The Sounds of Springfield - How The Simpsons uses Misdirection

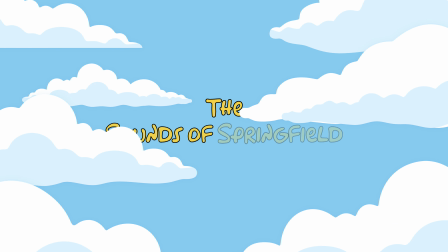Hi everybody, my name is Ian Vargo and welcome to another episode of The Sounds of Springfield.
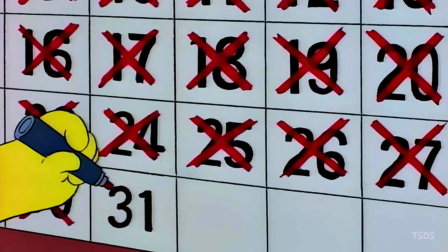Today I'd like to discuss how The Simpsons uses misdirection.
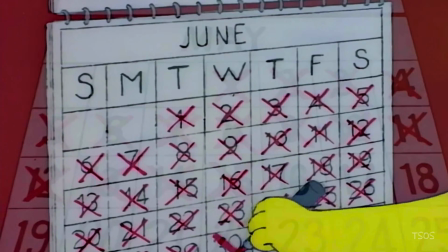In storytelling, misdirection is a technique in which the author leads the audience to believe that something is happening,
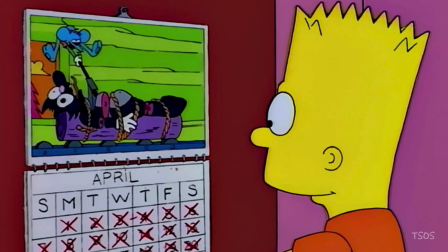or will happen, only to ultimately subvert their expectations. That moment when the audience realizes that they've been misdirected is called a twist.
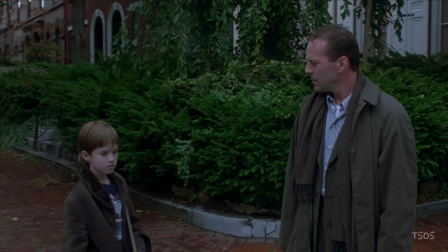A well-known movie that uses misdirection is the M. Night Shyamalan film, The Sixth Sense.
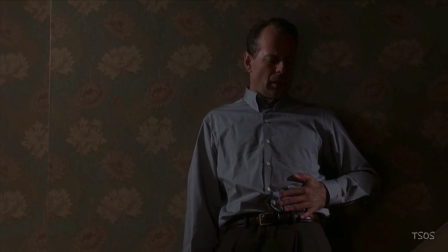You don't think that Bruce Willis is dead for the entire movie, and then it turns out he is.
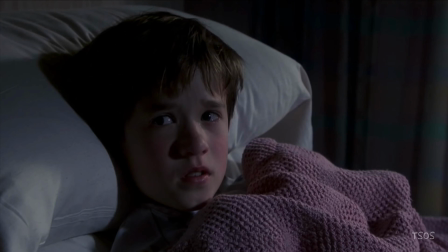You've been misdirected.
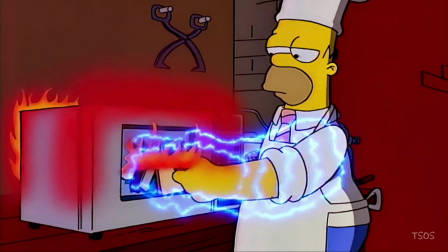This technique doesn't have to span across the entirety of an episode of television or a movie, and it can be applied to comedy too.
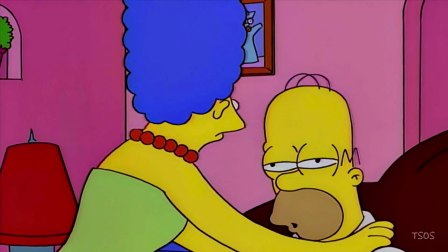Even a quick joke can utilize misdirection. Check out this scene from the Season 7 episode, Homer the Smithers.
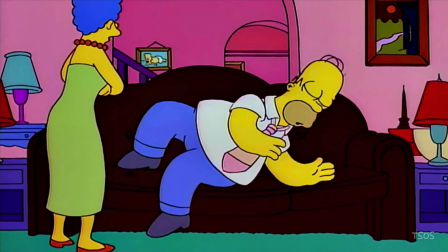Simpson, lie down! Sorry, but you need a good night's rest.
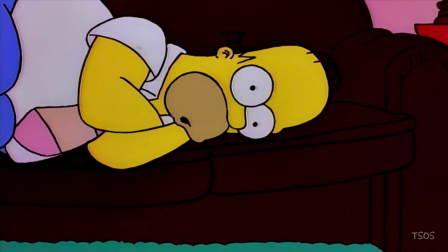Simpson!
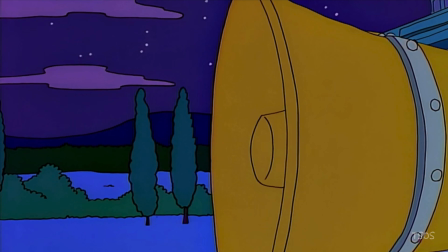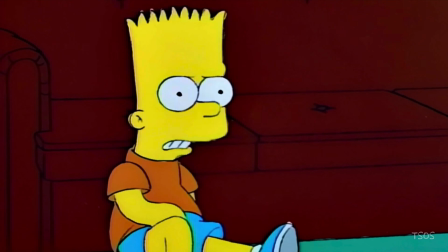A more complex use of misdirection can be found in the Season 6 episode, Bart's Girlfriend.
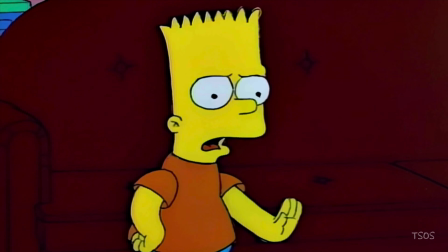Have a look.
I'm not gonna talk to her or see her. It's over. Thanks for the advice, sis.
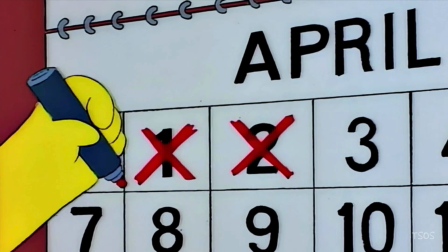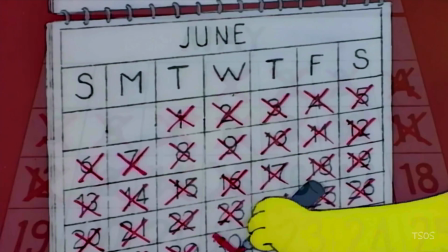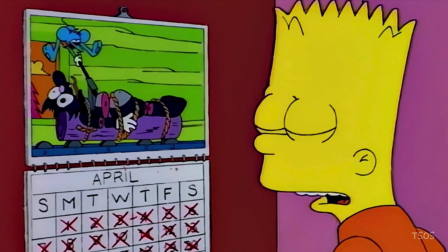If I can just get through this many days without seeing her, she should be completely out of my system.
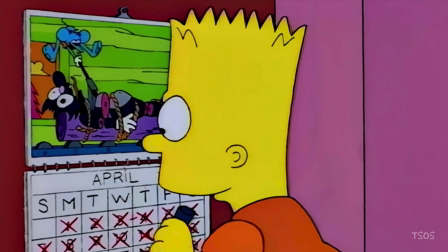Okay. Day 1.
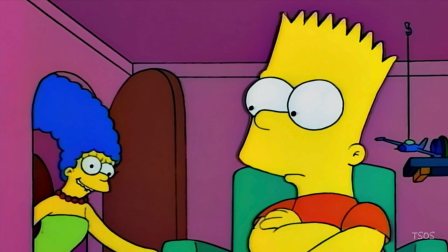Time for church, Bart. I bet your little friend Jessica will be there. Oh!
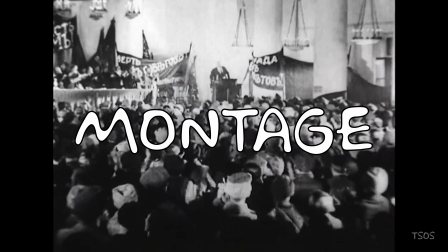In filmmaking, a montage is a method of editing short shots together to compress time and story.
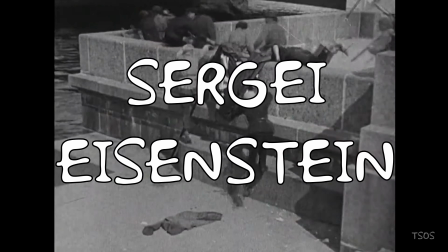This technique was refined and popularized by Soviet filmmaker Sergei Eisenstein, and has of course evolved over time.
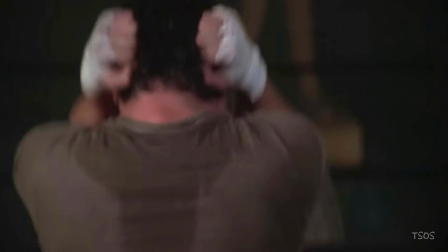The type of montage you might be familiar with contains music placed alongside a rapid-fire series of images.
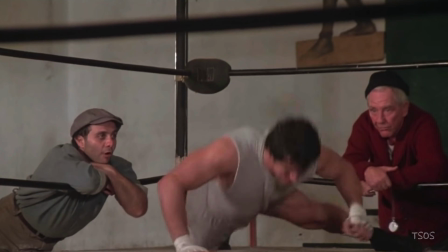The visual edit allows a lot of story to be told in a short period of time, and the music creates a sense of cohesion and linearity.
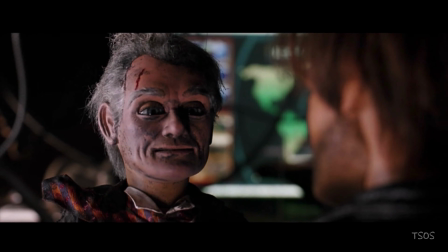A brilliant example of this is the montage song from the 2004 film Team America: World Police.
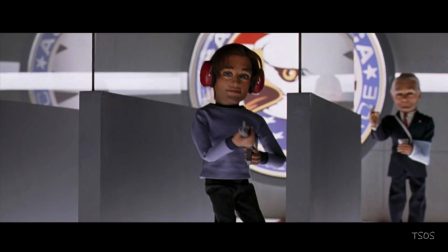The hour's approaching to give it your best, and you've got to reach your prime.
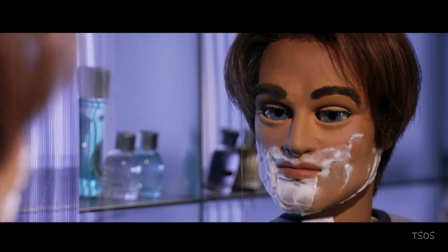That's when you need to put yourself to the test and show us a passage of time.
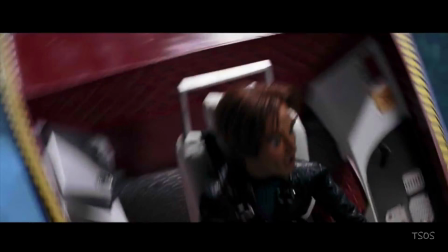We're gonna need a montage.
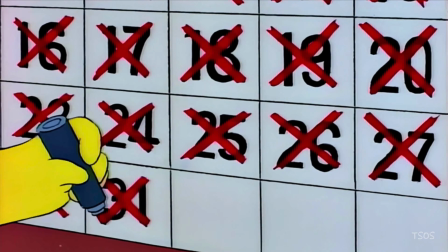This whole sequence from The Simpsons is actually an example of misdirection, because it's edited like a montage, but it isn't.
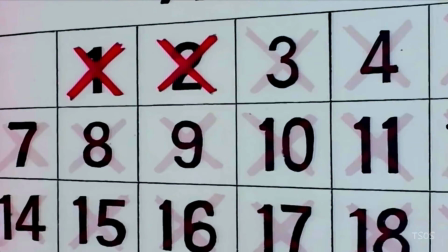We hear music that has a ticking clock quality to it,
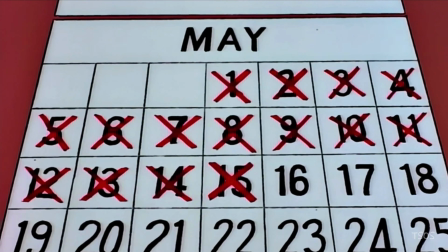and see a series of shots of Bart crossing off dates on a calendar, so we assume months are passing by.
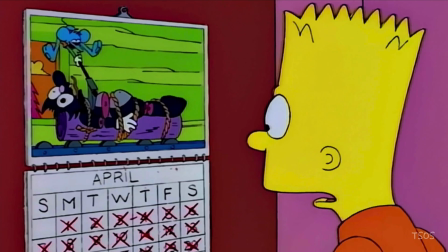As it turns out though, this was probably happening in real time,
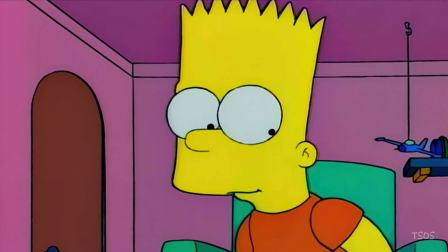and Bart can't even get through that day without avoiding Jessica, as they're about to see her at church.
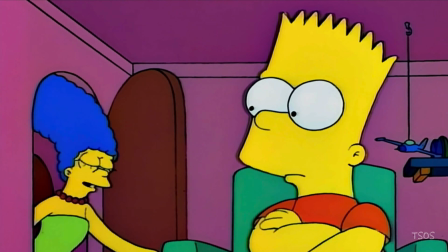This sets up yet another example of misdirection. Check it out.
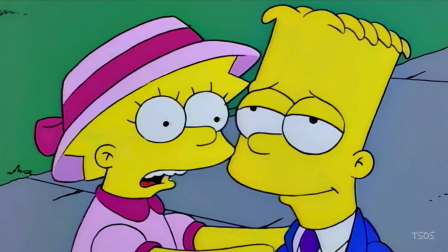Jessica. Bart, be strong. You don't need that little hellcat.
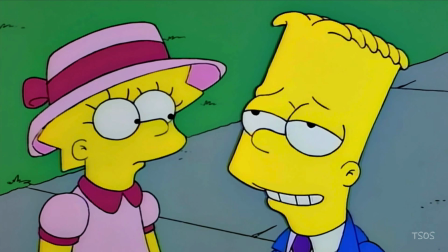Holy, she's already drawing me to her with her beautiful siren song.
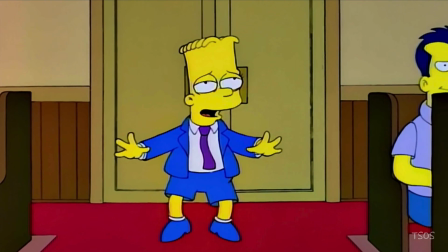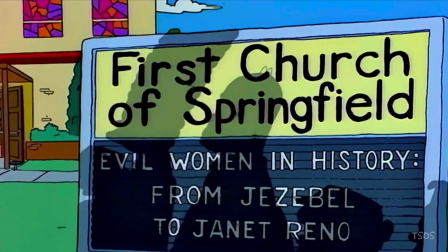That's very disturbing.
We hear the somber organ music and angelic singing of what Bart assumes to be Jessica,
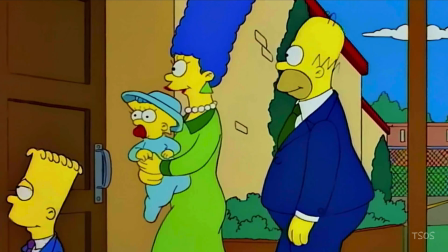so we assume it too, only to discover that the beautiful voice belongs to Flanders.
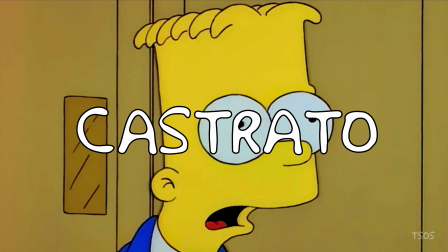This is perhaps also a reference to the castrato musical voice, which was achieved by,
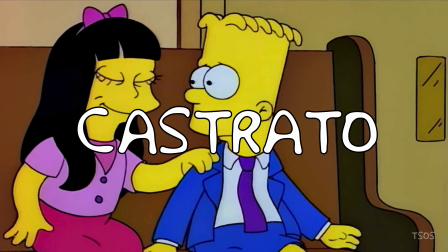you guessed it, castrating a male singer before they reached puberty.
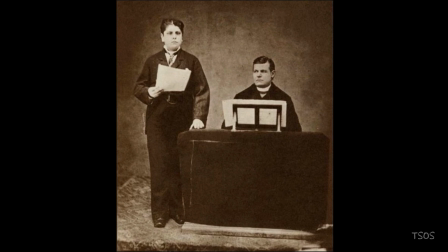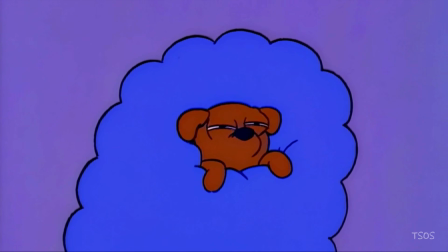The show uses a similar technique to the calendar scene in the Season 6 episode 2 Greyhounds.